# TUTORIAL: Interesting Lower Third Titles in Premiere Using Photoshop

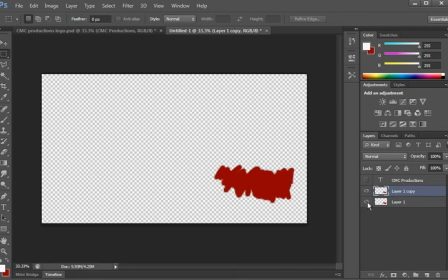246s
But if you make the text invisible and you make the background invisible, you can actually see that this is transparent here.
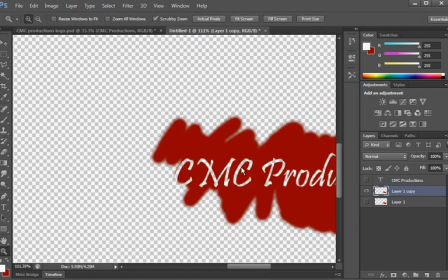254s
If I zoom in, you can see that's not white anymore. It's actually a cutout, transparent cutout, which is really, really cool.
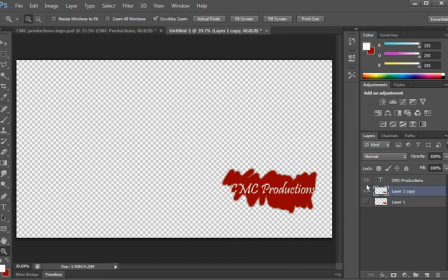261s
So when I want to take this in, I'm actually going to keep all three layers together, and I'll show you why in a second.
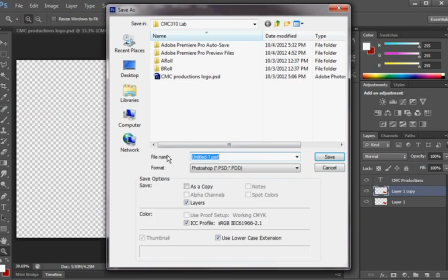268s
So I have to save this file, so file save as, and I'm going to save it as CMC Productions logo 2,
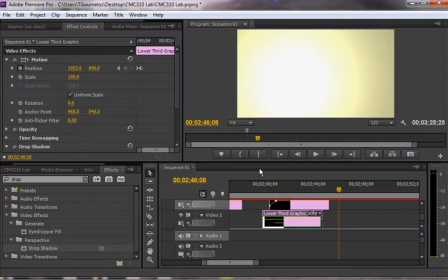277s
and I'm going to maximize compatibility, although it doesn't really matter. When I go back into Premiere, what I'm going to do is just import this file.
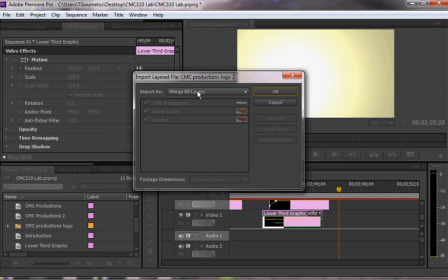286s
When you do that, it gives you a bunch of options, but one of them is merge all layers, which you never really want.
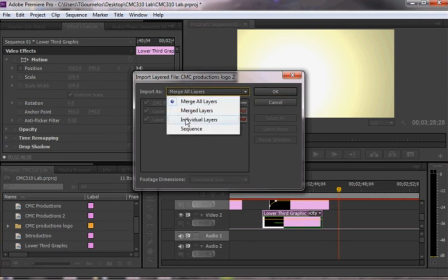291s
What I'm going to do is do it as individual layers. Normally I would do it as a sequence, which would make it as a separate little movie that you could embed in. But here it doesn't really matter because I don't have too many layers,
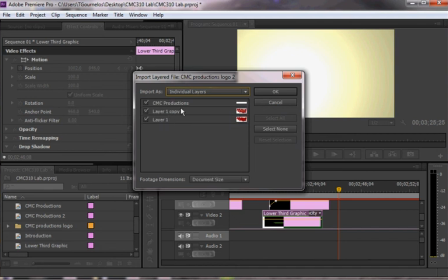301s
so I'll do it as individual layers. And I want all three layers to be brought in just in case I need them. The cool thing about using Photoshop and Premiere is that as soon as you open that piece back in Photoshop and edit it and save it, it will automatically alter it in Premiere or in After Effects or whatever you're doing. It's the wonderful thing about using Adobe products together.
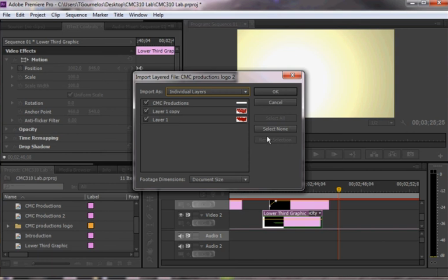320s
Now, the interesting thing here is that that is exactly like a smart object in Photoshop.
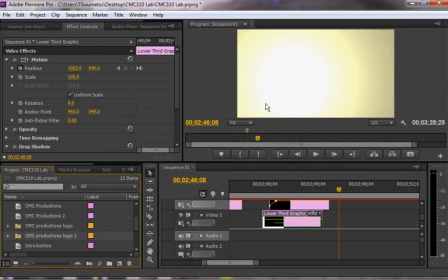327s
So you should be familiar with this process already if you know anything about Photoshop. Notice that it creates a bin, so it's already organized it for you. And then it gives you your logos on top of one another. The first thing that I want to do is actually bring in my layer one, which is the background layer.
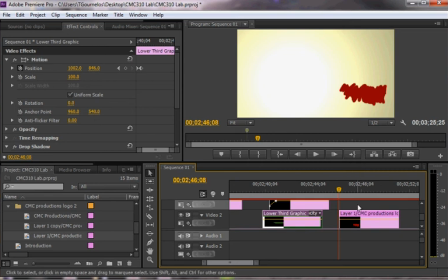343s
So it looks like this. And I'm going to animate this on. So I'm going to animate my opacity so that it fades in. So let's say it starts here, 100%, go back to the beginning, and then drag it down to zero.
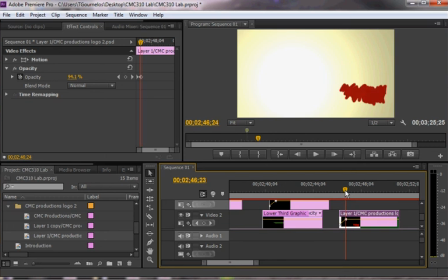361s
So this fades on. Then what I need to do is actually fade on the other one on top of this. And the reason is that I want to be able to feel like this piece is together. So I'm going to drag, in this case, the opacity down to zero.
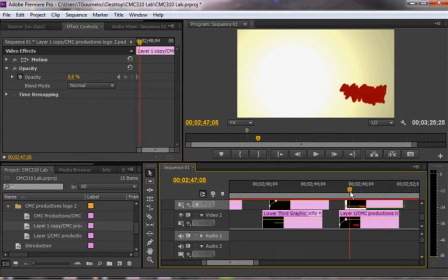381s
And then I'm going to drag it forward a little bit in time and bring it up to 100%. Now, the reason why I do this is that if you animate this on and then have the other one just pop on at the same time, because these edges are blurred, it will look really, really strange. So you always have to animate one on top of the other.
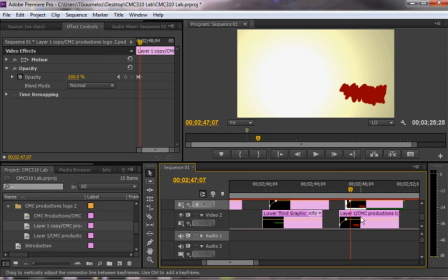400s
Once I'm here, though, what I need to do is animate off this bottom one to reveal that transparent text in the background. So I want to go back here and animate off this bottom layer.
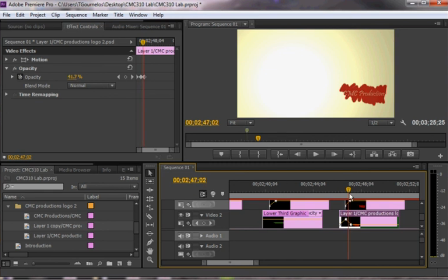415s
So you can see that what I'm doing is actually animating one on, animating the other on, and then removing that piece. So it actually removes the red at the same time. You could drag this out a little further. There's a whole bunch of things you could do to change that look.
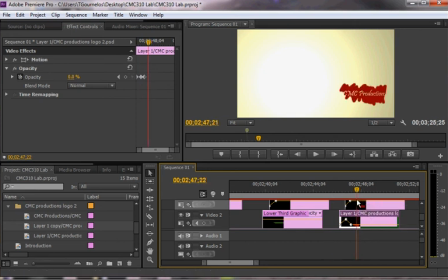433s
But this gives you a pretty complex project here. And notice that if I make this full screen, or make it larger, sorry,
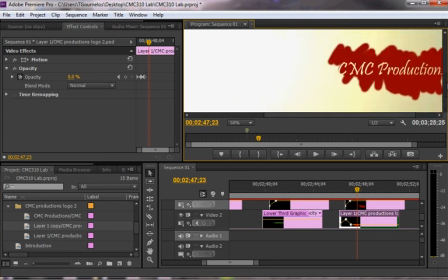442s
you can actually see the background behind this. So it gives you a much more variegated text.
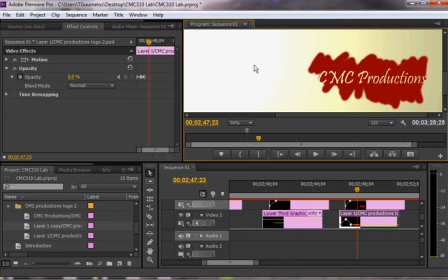447s
So here it's bright, here it's dark because I've got a lighting effect on this color mat.
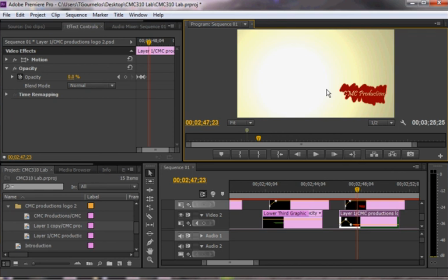451s
But if I had video footage behind this, driving or some kind of B-roll, even A-roll, so an interview, you would actually see that movement behind this text. So it gives you a really, really nice look. I hope you enjoyed it. Good luck.